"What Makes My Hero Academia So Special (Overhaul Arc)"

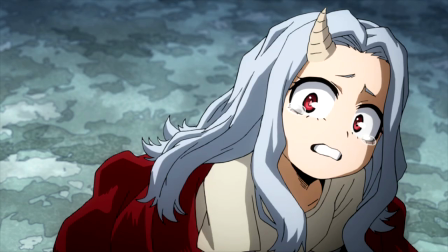743s
But more than the great animation, it is about the emotions behind every punch, the ideals clashing with every blow. Using the stills here lets the emotional music really hit home, in the quotes from young Mirio showing the ideals he is fighting for,
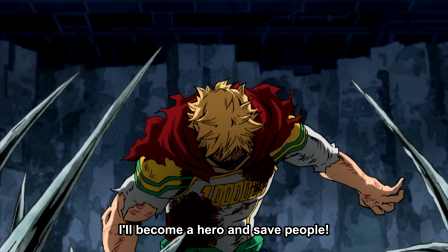756s
and every frame of Mirio shows his determination until he cannot fight anymore. This minute of anime is one of the most emotionally charged in all of anime, and I do not think it would have been as good if they'd animated it more traditionally.
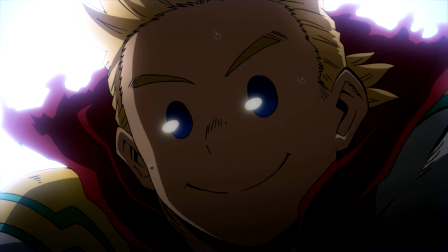770s
Also, some background that I found interesting is apparently the battle after Mirio lost his quirk was not in the manga at all, so the anime added that. Now, I will not say a difference between the anime and manga justifies or makes the anime better or worse,
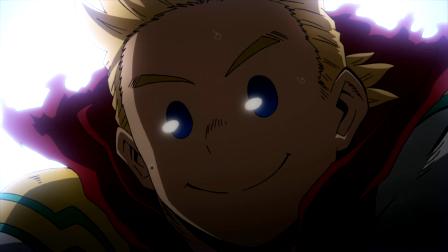785s
but I do find it interesting to consider the context for why the anime might have done what it did.
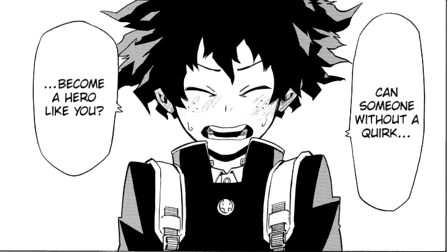791s
Something else really interesting about this part is how it serves as a great callback to the first episode, when Deku asks if someone without a quirk can be a hero.
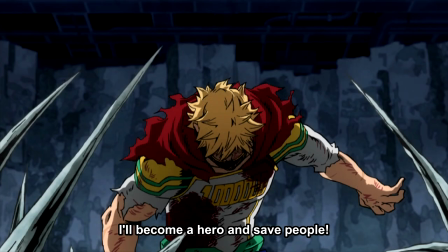799s
Mirio proves here the answer is yes. Even without a quirk, he's fighting Overhaul and fighting for Eri's heart.
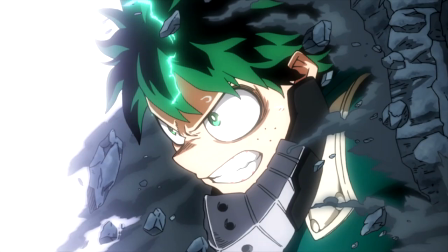806s
Sure, he could say that he loses the fight, but he keeps fighting until Deku got there, so I wouldn't even say it counts as a defeat.
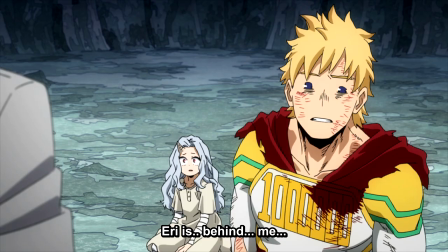813s
And more importantly, he shows Eri how much heroes want to save her, which is the reason she jumps into Deku's arms later on and gives him the power to defeat Overhaul. And if that doesn't prove Mirio is a hero without having a quirk, I don't know what would.
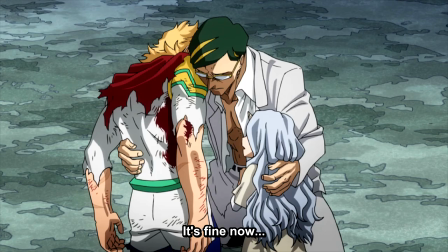829s
But of course, the battle isn't over yet. I love when Night Eye rushes over to Mirio and Eri, embracing them. You can feel the pride Night Eye has in his student, but also the worry.
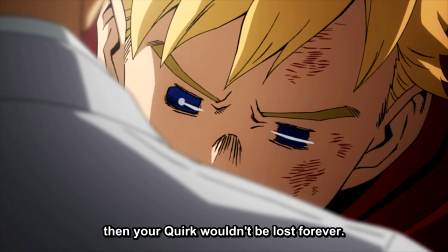840s
And then there is a chill as Overhaul announces that Lemillion has lost his quirk.
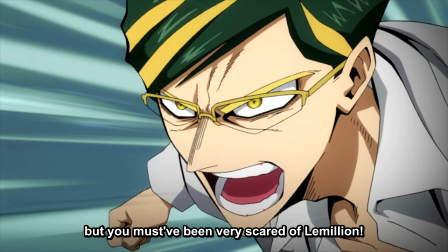845s
But then as the battle shifts to Night Eye fighting Overhaul, I love how Night Eye is going after Overhaul's mindset, just how Overhaul tried to go after Mirio. He was getting Overhaul off balance mentally, looking for a chance to strike.
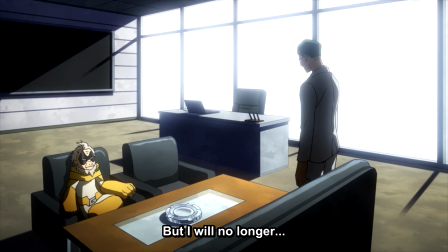857s
We also get a flashback here to Night Eye saying that he will never look at someone's distant future again. Not important now, but remember that.
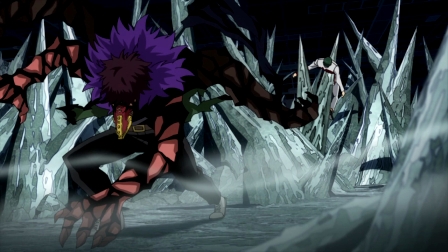866s
Though, of course, despite his best efforts, Night Eye also falls, and even with his foresight, Night Eye cannot see a future where they can win.
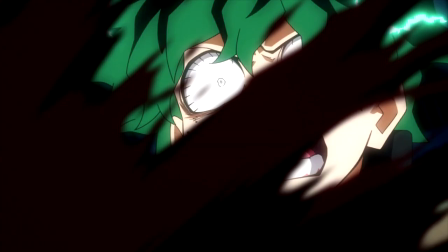875s
And then, despite his strength, Deku is also defeated. And I really appreciate Overhaul's comment about Deku being easy to predict compared to Mirio and Night Eye.
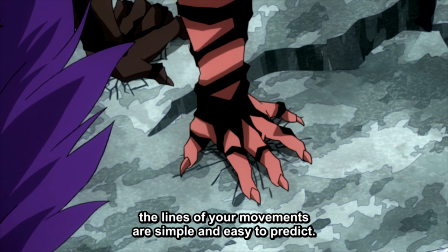884s
It shows how much Deku still has to grow as a fighter. That's just one of the small touches that always adds to the show, showing Deku's strength and determination, but also his inexperience.
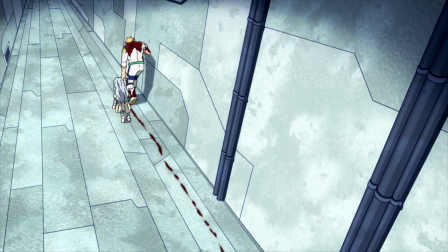895s
And then we got to the part with Miria running out of strength, trying to get Eri out of there. It shows that despite him being hurt so badly, he is doing everything he can for someone else.
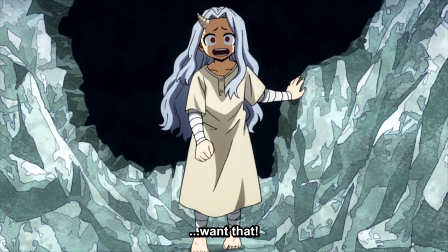906s
Then Overhaul gets Eri to come back. And it's so painful. We see Eri's kindness.
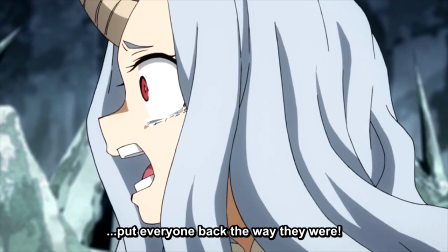911s
We see the hope that Mirio had given her. And we see that she doesn't believe anymore.
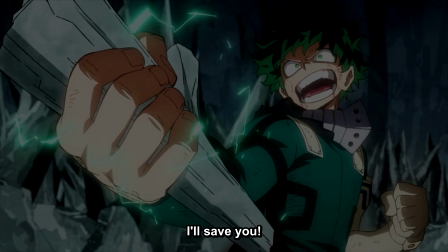917s
And of course, Deku is so determined despite it all, even if it seems hopeless.
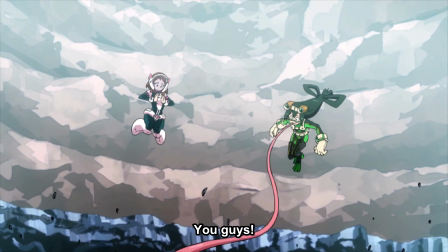922s
The other heroes show up, don't really do much, sadly. I wanted Uraraka to shine some.
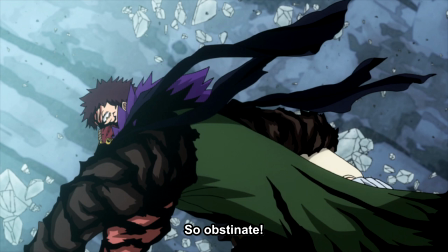927s
But Overhaul tries to get away with Eri here. And I love how she looks at Mirio's cape, remembering what he said.
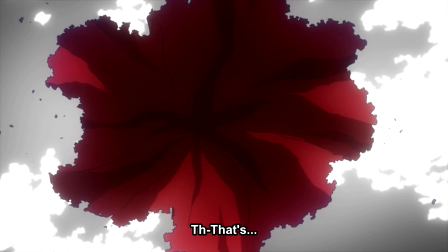934s
The cloak represents the ideas of the classic hero. She reaches for the cape and then fully embraces that ideal, jumping into Deku's arms.
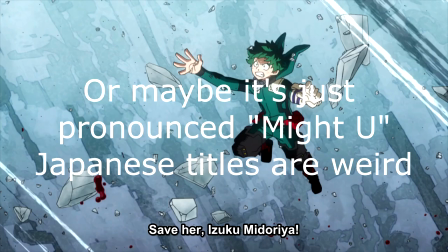943s
The song Might Plus You plays here, which raises the scene to a whole new level.
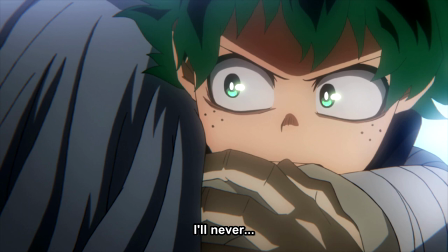949s
It's not your traditional hype song for a battle like this, but instead it's filled with determination,
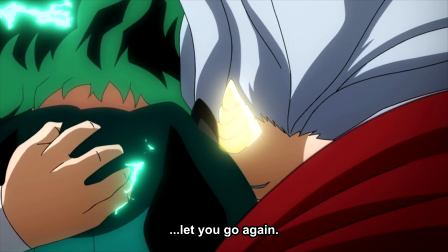954s
showing the connection between Deku and Eri and all the other heroes who came for her.
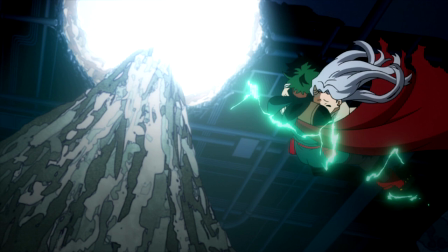959s
They even cut out all the sound effects when the song started playing to truly emphasize what the scene is all about.
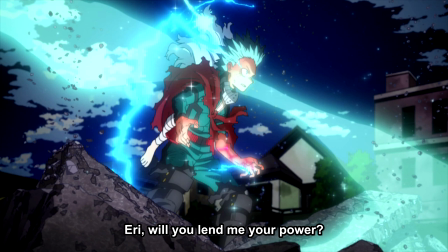965s
Then, of course, the final stage of the battle is Deku using Eri's power to constantly be at 100%. The symbolism here is obvious. Two characters are combining their weaknesses together to create a power that would be impossible otherwise.
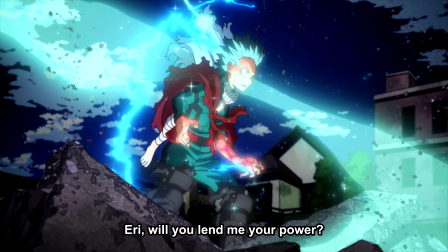981s
They even defy the fate that Nidai foresaw. This may be simple and obvious, but it is so satisfying to see.